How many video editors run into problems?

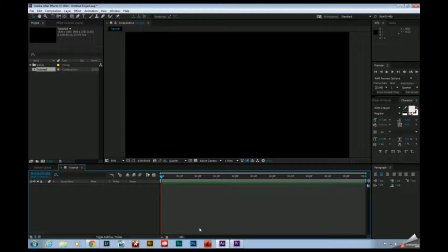[0:00]
Hey folks, Joe Baker here with the Edit Bay. Have you ever started a project and days later been ready to chuck your computer out the window of a tall building? Stick around and I'll give you a few tips on how to get through that workflow.
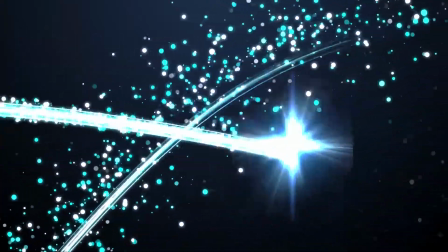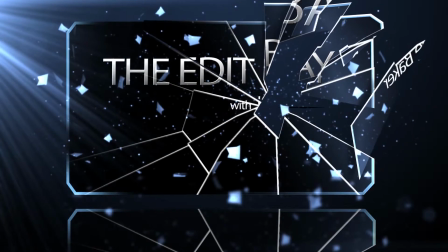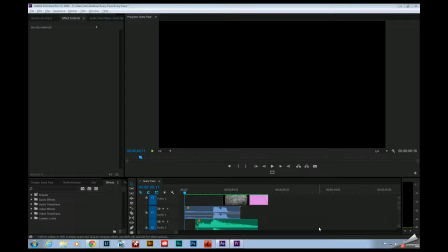[0:21]
So I thought it'd be cute and good practice to shoot a quick video that I could circulate on Facebook and other social networking sites of my daughter wishing everybody happy Halloween. Let's take a look at what we ended up with.
It's okay, Mookie. I'll keep you safe.
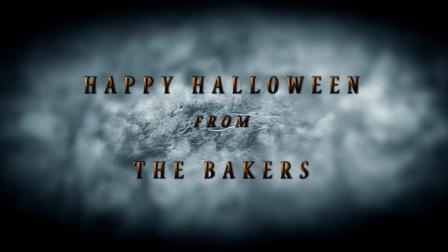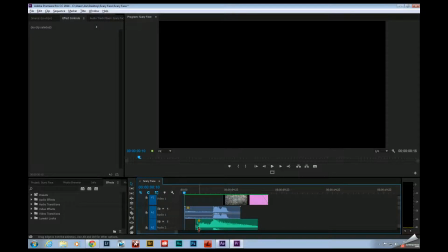[0:42]
So before I get into detail on all the challenges that I ran into with this particular project, I will say this. You'll save yourself a lot of grief if you just go into every project expecting to run into issues. It's just part of the process. Part of your post-production pipeline is going to be problem solving.
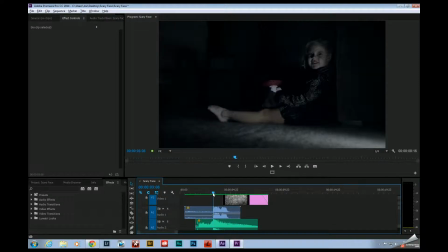[0:57]
So what happened with this particular video, in fact, let's go ahead and talk about what went right with this video. It is a horror type tone, and so as you can see, she turns into this crazy demon looking thing, and then we just have a title card at the very end. So with the horror theme in mind, we deliberately put some thought into how we lit the scene.
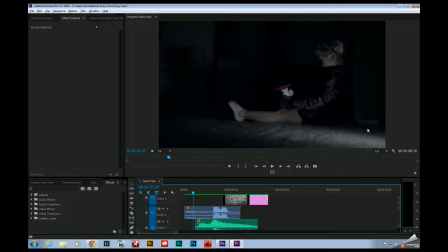[1:17]
So this is one of the things that I would say was successful. We turned off all the lights. This is really just one light that I have low over here. This is just a camera mount light, 60 bucks on Amazon, pretty cheap. There was a laptop on in the background kind of facing the wall, which I deliberately left on because it kind of gave, a blue light and it flickered.
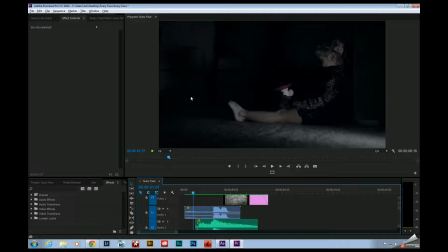[1:37]
So it was kind of believable that she was probably watching TV or something like that. So that went well. And of course, the light being low kind of gives this campfire, flashlight under the chin look to it. We're casting some shadows over here, got the chin lit up and, some shadows over here by the eye socket and the hair.
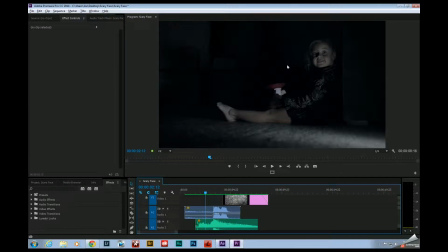[1:57]
So that was one of the things that went well. Another thing that worked out really well was costuming. This actually, this looks like a dress, but this is actually a shirt that was given to my girlfriend by her sister, and it's got this, kind of gaudy print on it that looks like it could be wallpaper in a Venetian home.
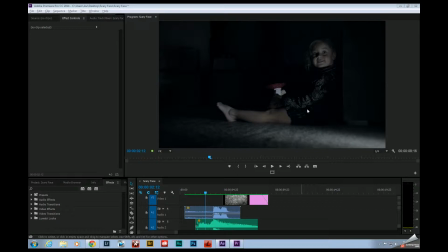[2:11]
So I thought that would be, fitting for this particular type of shot. Where things went wrong was with the VFX. Now, my initial thought was to distort her face with the Liquify tool and just put all of those adjustments on an adjustment layer and parent it to a null after tracking her face.
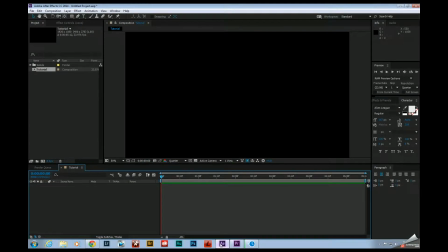[2:28]
What I didn't realize was, and I'll switch over to After Effects right here, is the Liquify tool
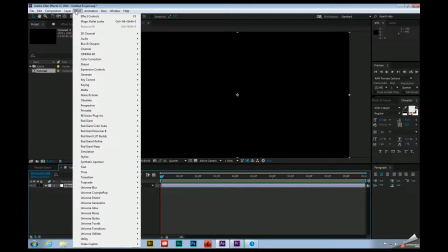[2:37]
is, the Liquify effect is an effect that has its own set of tools.
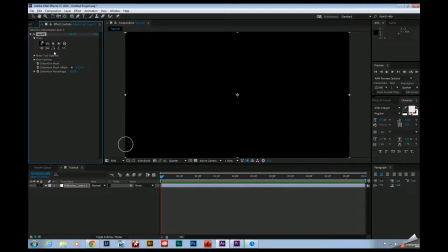[2:42]
And so if you go to Distort, come down here to Liquify, I'll show you what the tool looks like. And if you're familiar with Photoshop, it operates in pretty much the same way. The problem is the majority of these parameters are not keyframeable. So although we've got the distortion mesh, distortion percentage, that is keyframeable, so you can turn the effect on and off.
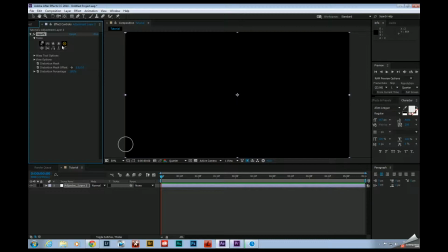[3:01]
But each individual tool is not keyframeable. So it's not like a lens flare where you can simply parent the XY coordinates to a null or to a light. Things have to be done a little bit differently. And if you go to Video Copilot's website,
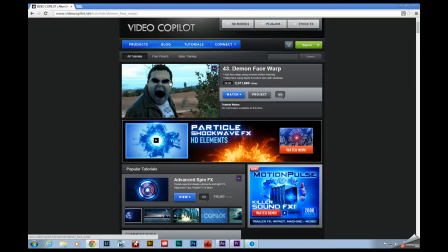[3:14]
Andrew Kramer has a tutorial on applying this very technique, and he does what I can just only consider a workaround. And if you look at the tutorial, you should definitely check it out, by the way. He's got some great tips in there. He's using such an old version of After Effects that I just figured, well, this is a pretty old tutorial.
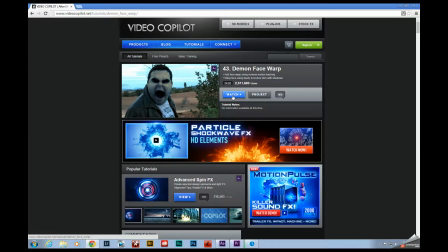[3:34]
After Effects has been updated, and of course, if you've got the Creative Cloud version, it just stands to reason that there would be tools in there and an easier way of doing things than he demonstrated in this particular tutorial. Unfortunately, I was not able to find that. In fact, if you have a better way of doing it, please add a comment to the box below because I'm interested in seeing.
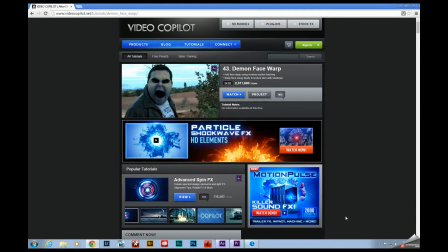[3:54]
What I ended up doing was going back into After Effects and following his tutorial almost step by step, which is where I ran into my second problem. The problem is I shot this in 4K and I was trying to cut it in a 1080p comp.